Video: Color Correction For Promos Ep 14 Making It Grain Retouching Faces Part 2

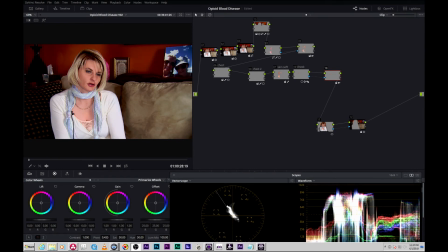Hey everybody. So it's been a while since I've made a tutorial, but that's because it was May, and May is our big sweeps ratings period, so I was super busy.
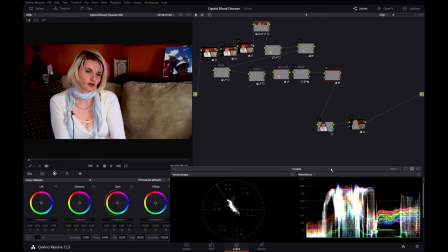But what I wanted to do was revisit this shot again because there was one important part of this shot that I didn't have time to go into on my last tutorial.
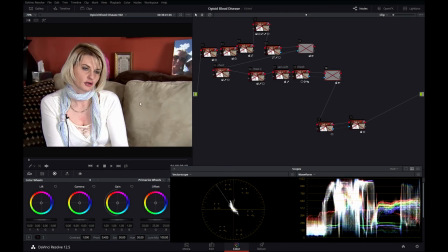If you can remember, this woman, that's the original shot, and this is what we graded it into.
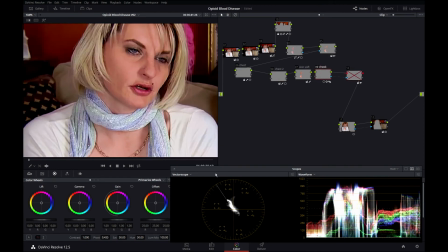Her skin was a bit rough here on her cheek, so what I did was I blurred it. I tracked this shape to her face as her face is moving.
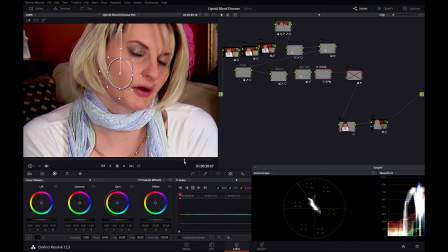That shape is tracking with her, and I blurred the skin inside that window.
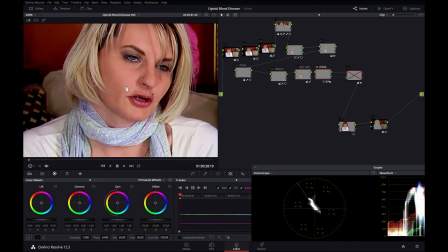Now, when you do that, it makes people's skin a lot better. However, it completely destroys any kind of grain or any kind of compression that was in the original video. So, particularly on people's faces, when you do this, it tends to look like an out-of-focus blob on their face.
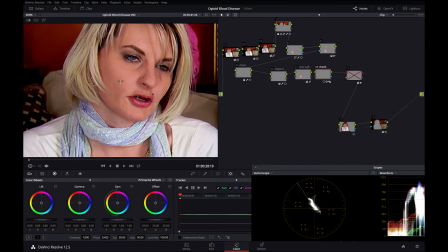And the reason why it looks like that is because by blurring it, you've destroyed all that grain structure, or in this case, compression structure. So here's how I go about regraining stuff I've blurred.
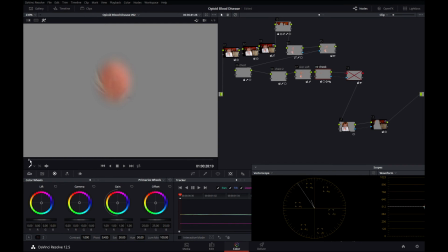So what I do is I turn on the highlight mode by doing this, and you can see that's the little blotchy part of skin that I've blurred out. I've taken the matte output of that node and piped it into this node. I'm going to turn it back on, and I had to invert the matte down here. Node 10 is just going to affect the inside of this blur area here. I can do that. Now, this is Resolve Light. I'm going to click on this node.
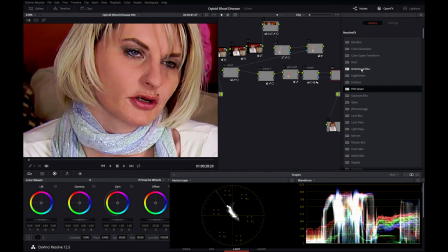I'm going to hit Open Effects. These Resolve Effects won't work because it's the free version of the program, Resolve Light. But I also, on this machine, I have BCC Boris Continuum Complete. I can come down here and click on BCC Film Grain.
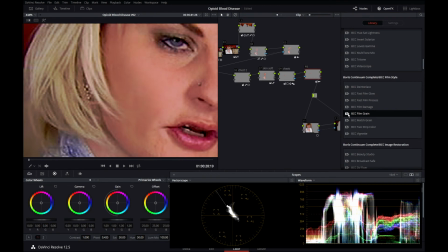I'll show you the two ways to do it. First is the relatively easy way. The second way is much more complicated, and it's much more like a visual effects artist would do it. And I have a feeling it would be a lot easier and more interactive in the latest version of Resolve with Fusion built in.
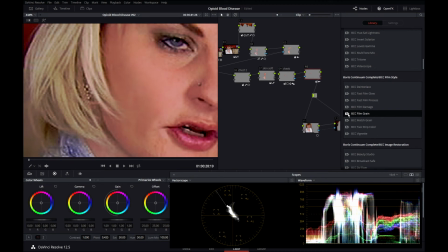But the beauty of these techniques that I'm about to show you is you can use them on any platform. I'm just going to show you the principle and the theory behind it. And obviously, I'll show you the practical nuts and bolts of doing it in Resolve. So I'm going to take this BCC Film Grain plugin and just drag it on top of that shot.
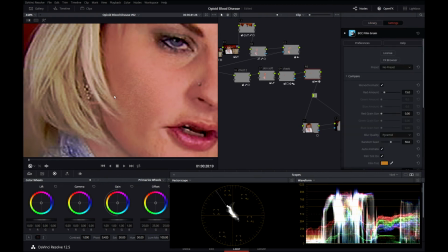Now you can see right away, it put a lot of grain in there, and it's only on this part of her face that we masked out. The grain plugin defaults to monochromatic. Grain can be split out into red, green, and blue channels, and we'll look at that one next.
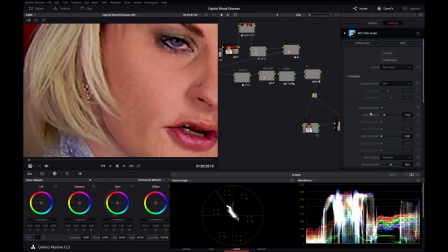For whatever reason, Boris decided if you're doing monochromatic grain, the quick and dirty way, the red slider is the one you're going to want to adjust. I'll turn the grain node off, play it down. You can see right here, it's kind of like a big mushy blob in her face.
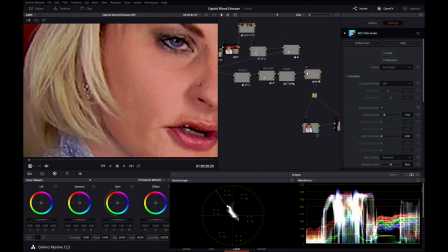I'm going to turn the grain node back on. See, off, on, off, on. I'm going to play it down with the grain on. That's a bit heavy-handed, so I'm just going to rewind it. You can adjust the size of the grain. This is pretty small right now. It's as small as it can go. It's at 0, and you can increase it.
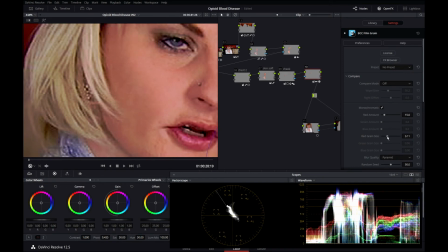And it looks like it's disappearing, but it's not. The little grain squares are getting bigger. I'm going to play it down. That's probably a little bit too big. What I'm looking at in this picture, I'm looking at her hair over here.
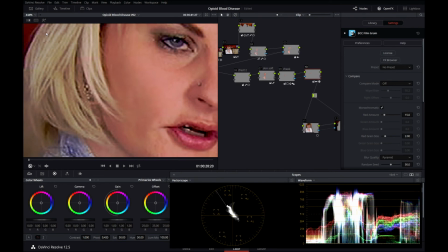This might be tough to see on YouTube because YouTube's going to compress it some more. But I'm looking at the grain and the noise here and the grain on her eyes. So I'm going to try this at 1 and play it down.
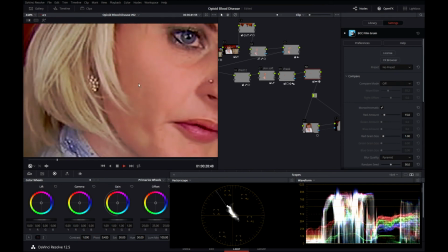You can see the grain is a lot bigger, kind of matching the grain up here and the grain in her eye.
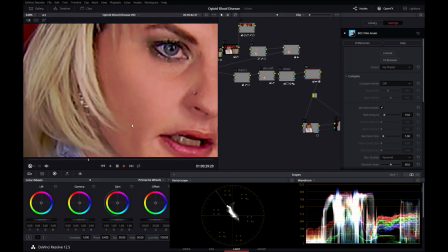But it's still a bit much. So I am going to turn down the amount to, let's try 10.
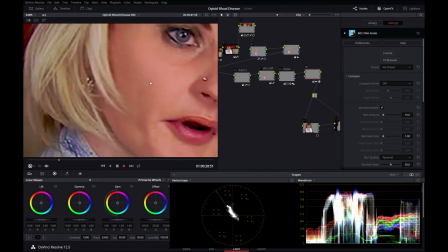And now if you look really closely, I don't know what this is going to look like on YouTube, but there is some noise in that part of her face that I blurred out.
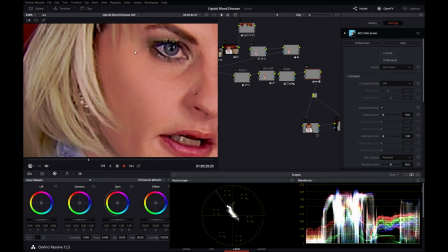I'm trying to match the compression and the noise that was in the picture signal already. Let me rewind it.